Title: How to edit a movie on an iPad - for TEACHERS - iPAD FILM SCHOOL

Welcome to iPad Film School. This is a 4-part video series intended to teach teachers how to teach students how to make videos.
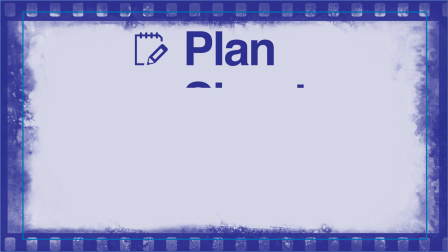(0:08)
I've demystified this process down to 4 simple parts. First, you plan the video or you write the script, then you shoot the video, then you edit the video, then you share the video. We're going to show you how to do all 4 of these steps, all on the iPad. Before you shoot, you need to write a basic script or outline to plan what you're going to be shooting.
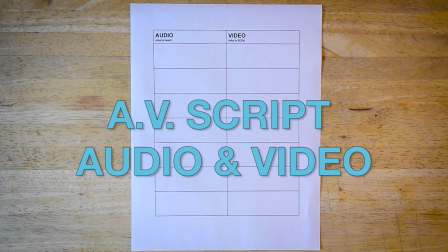(0:27)
We're going to use the basic AV format for this lesson. I've included a link down below as a template in Google Doc.
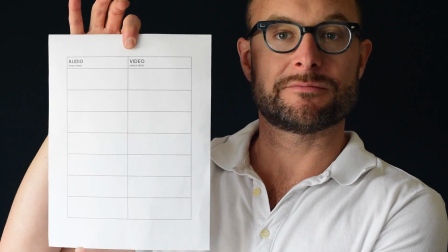(0:34)
The AV script looks just like this. The left column is the audio and the right column is video.
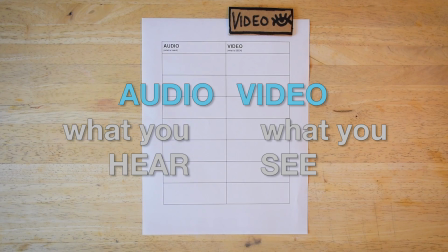(0:39)
Write what you're going to hear, all the music, sound effects, dialogue, anything that's in there in the audio column, and anything you're going to see in the video column. Plan your film to have a story, a beginning, a middle, and end.
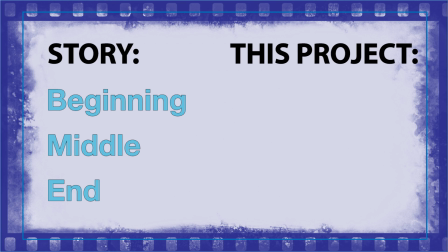(0:51)
For these, you're going to do a biography, and the simplest way to plan a biography is to have childhood, where they are now, where they want to be.
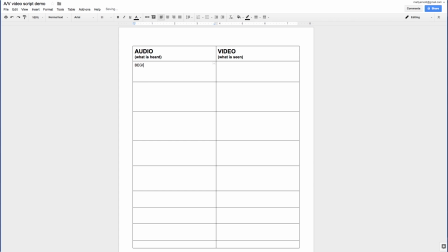(0:57)
You can also plan what additional media you're going to need. Photos, videos, music, sound effects, anything that you're going to need to help enhance or tell your story, collect that before you shoot. A great thing on the Google Doc is that you can collaborate on these.
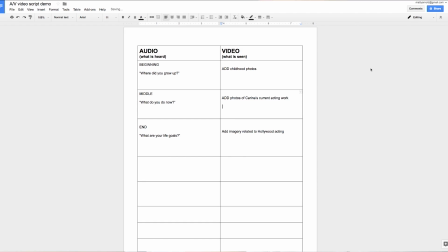(1:12)
So you can have students who are researching together and they can copy and paste links of videos and audio sounds or samples that they might want to use or emulate. I suggest that schools partner teachers up together so that they can each tell each other's story.
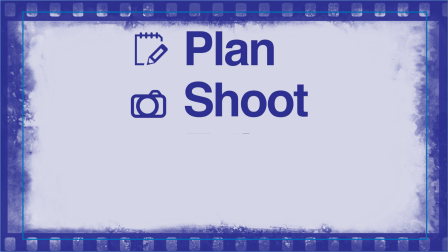(1:25)
Plan, shoot, edit, share.
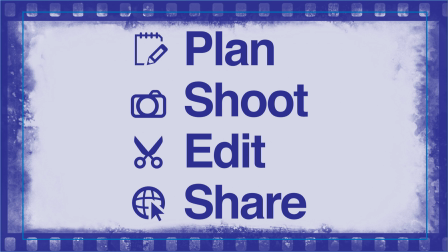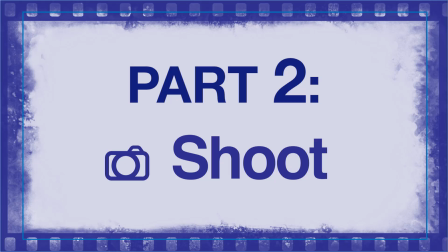(1:35)
So now, let's shoot. Even shooting a video on the iPad can look really great. You just have to make sure that your lighting, your sound, and your composition are intact. So let's start with composition. The simplest rule of composition is the rule of thirds. What you can see right now is I'm a very centered image.
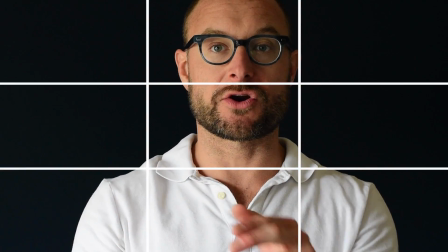(1:53)
It's very boring, but when we think about it and we can divide this screen into thirds, you can start making much more interesting compositions.
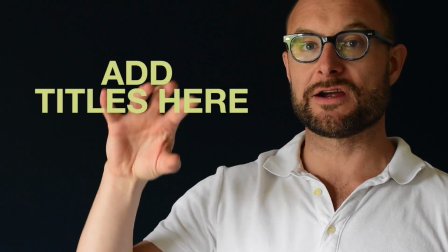(2:01)
If I'm over here, it gives you room over here to use titles or photos or anything else.
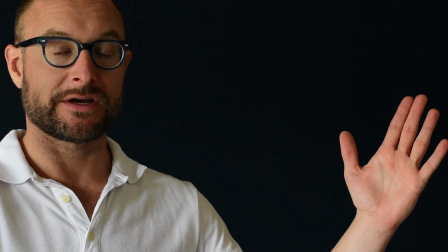(2:06)
But you can see over here now what I'm doing is putting the shadow against my face. So this is really the most flattering angle that you can have.
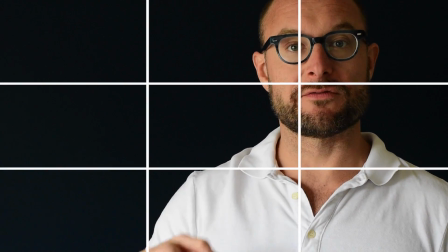(2:14)
The rule of thirds divides the screen into three vertical sections and 3 horizontal sections.
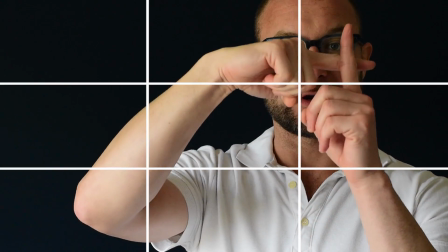(2:19)
What you want to try to do is put the main subject of interest right at one of the crosshairs. It'll help just make for a much more interesting shot.
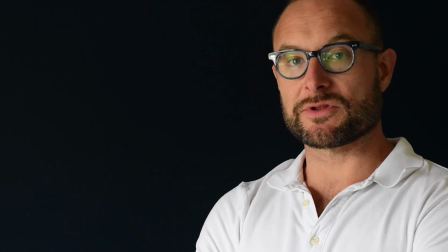(2:28)
So when you're framing your interview subject, you can frame them something like this. So it gives them a little bit of positive space.
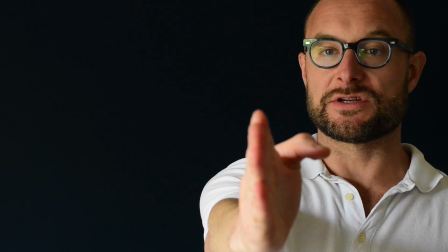(2:34)
That's from this side of the frame to this side of the frame. And it also gives you an ability to have them looking directly at the interviewer who should sit right next to the camera.
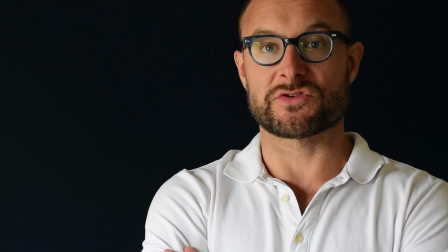(2:41)
You frame the shot just like this, you have them sit like this, and that's your composition.
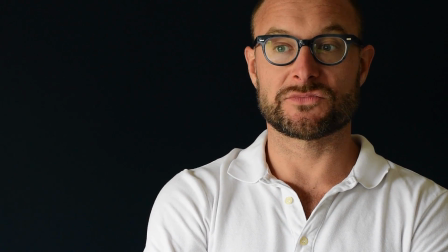(2:49)
For lighting, in this example, I use natural daylight. So I had my subject sitting on a couch next to a bunch of windows.
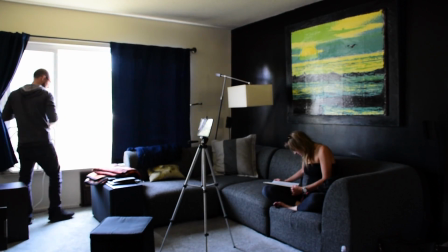(2:57)
I opened up the shades all the way and let as much light in as possible. It was very soft light. There's 2 main types of light that you want to pay attention to. There's hard light and there's soft light. In digital video, it's most flattering when you can have soft light. Digital video doesn't have the contrast latitude. With the iPad, it automatically adjusts to what it thinks you want. If something's very bright like this white and something dark like the background, it's not going to know which to focus on, and so either it's going to focus on the background and make this part too bright, or it's going to focus on the foreground and make this part way too dark. Soft lighting tends to be the most flattering on people.
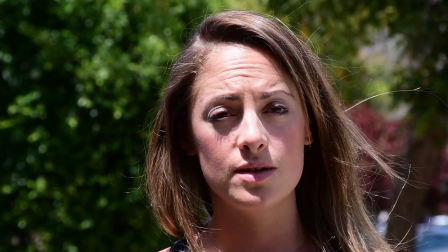(3:34)
Here's an example of some hard lighting where the shadows are coming down very hard. The sun is at about noon, which is right above.
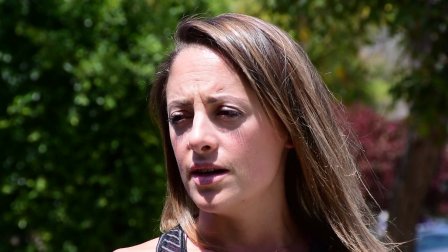(3:40)
When the sun shines straight down, it can create real hard shadows under the eyes and the nose and the mouth, and those shadows are what you don't want.
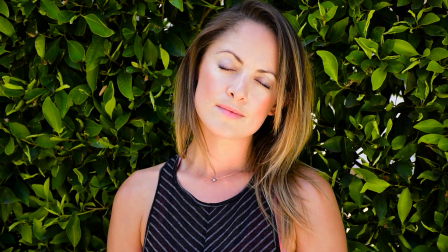(3:48)
What you do want is a nice soft light. You can see that a shadow in soft light doesn't have a hard edge to it.
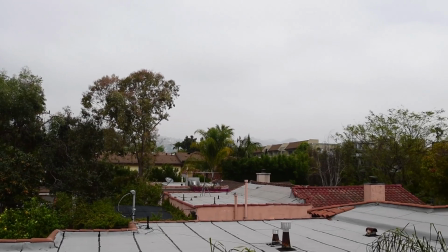(3:55)
It sort of fades in and out. An overcast day with full cloud cover will make for a really perfect opportunity to shoot.